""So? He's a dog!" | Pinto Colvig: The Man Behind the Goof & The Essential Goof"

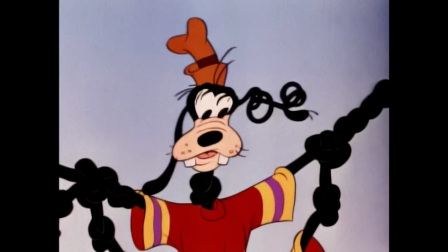(8:23)
The looseness in his arms and legs should be achieved through a succession of breaks in the joints, rather than what seems like the waving of so much rope.
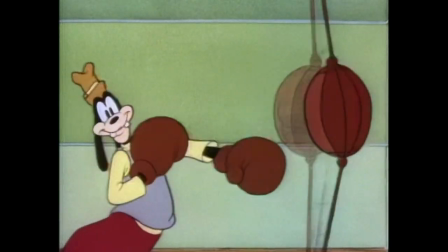(8:32)
He is not muscular, yet has the strength and stamina of a very wiry person.
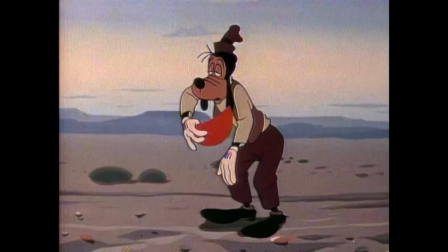(8:38)
His clothes are misfits, his trousers are baggy at the knees, and the pant legs strive vainly to touch his shoe tops, but never do.
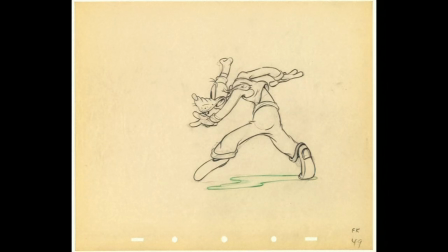(8:47)
His pants droop at the seat and stretch tightly across some distance below the crotch.
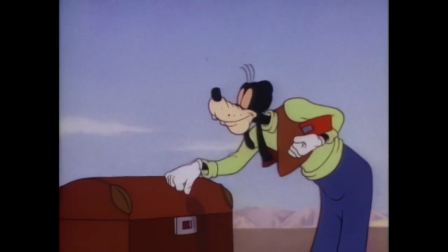(8:53)
His sweater fits him snugly except for the neck, and his vest is much too small.
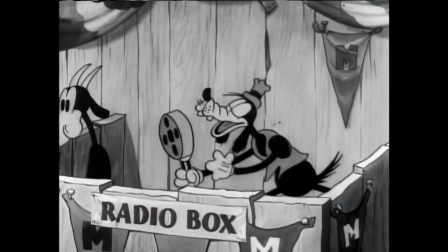(8:58)
His hat is of a soft material and animates a little bit.
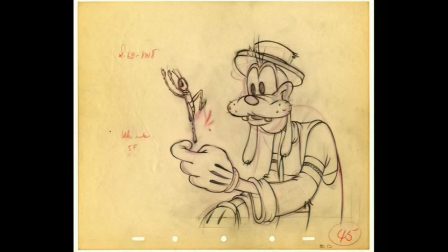(9:02)
The goof's head can be thought of in terms of a caricature of a person with a pointed dome.
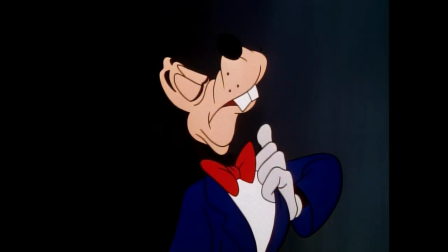(9:08)
Large, dreamy eyes, buck teeth and a weak chin, a large mouth, a thick lower lip,
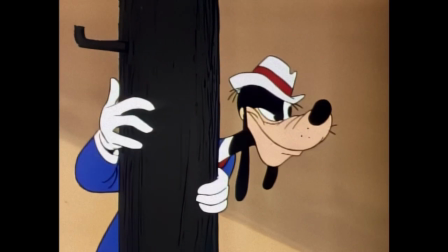(9:14)
a fat tongue, and a bulbous nose that grows larger on its way out and turns up.
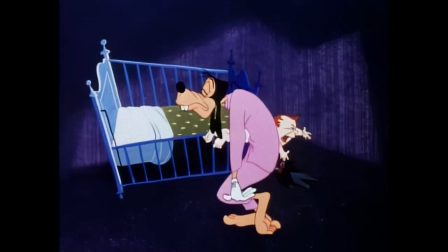(9:20)
His eyes should remain partly closed to help give him a stupid, sleepy appearance, as though he were constantly straining to remain awake.
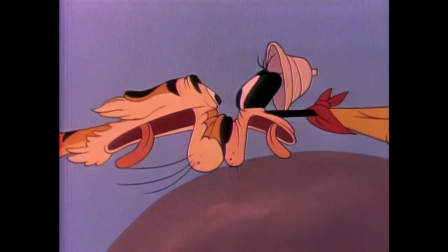(9:28)
But of course, they can open wide for expressions or accents. He is very bashful.
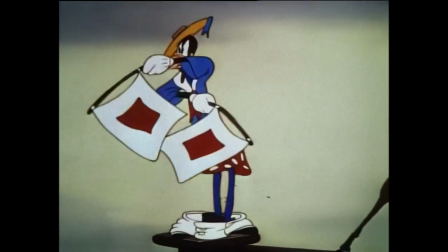(9:35)
Yet when something very stupid has befallen him, he mugs the camera like an amateur actor with relatives in the audience,
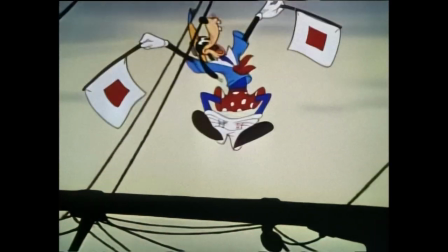(9:42)
trying to cover up his embarrassment by making faces and signaling to them.
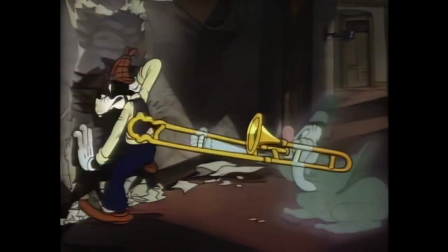(9:46)
He is in close contact with sprites, goblins, fairies, and other such fantasia.
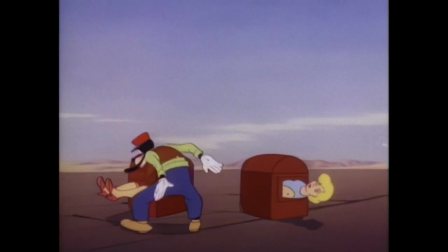(9:52)
Each object or piece of mechanism, which to us is lifeless, has a soul and personality in the mind of the goof.
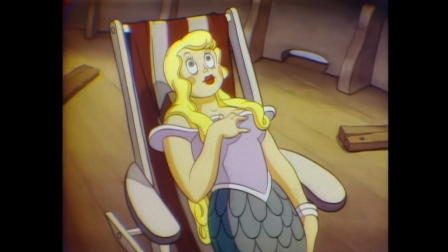(10:00) Are you feeling better now, miss?
The improbable becomes real where the goof is concerned.
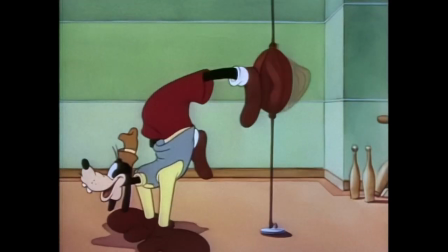(10:07)
He has marvelous muscular control of his fanny.
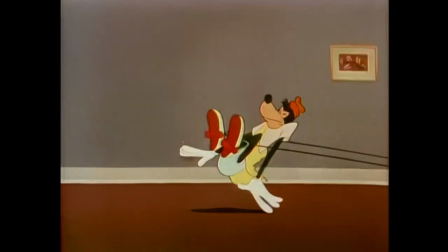(10:10)
He can do numerous little flourishes with it, and his fanny should be used whenever there is an opportunity to emphasize a funny position.
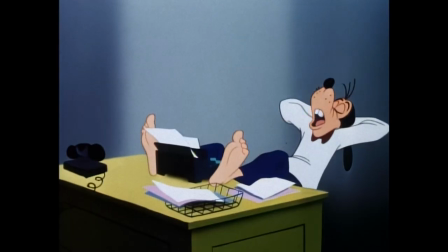(10:18)
Well, this little analysis has covered the goo from top to toes, and having come to his end, I end.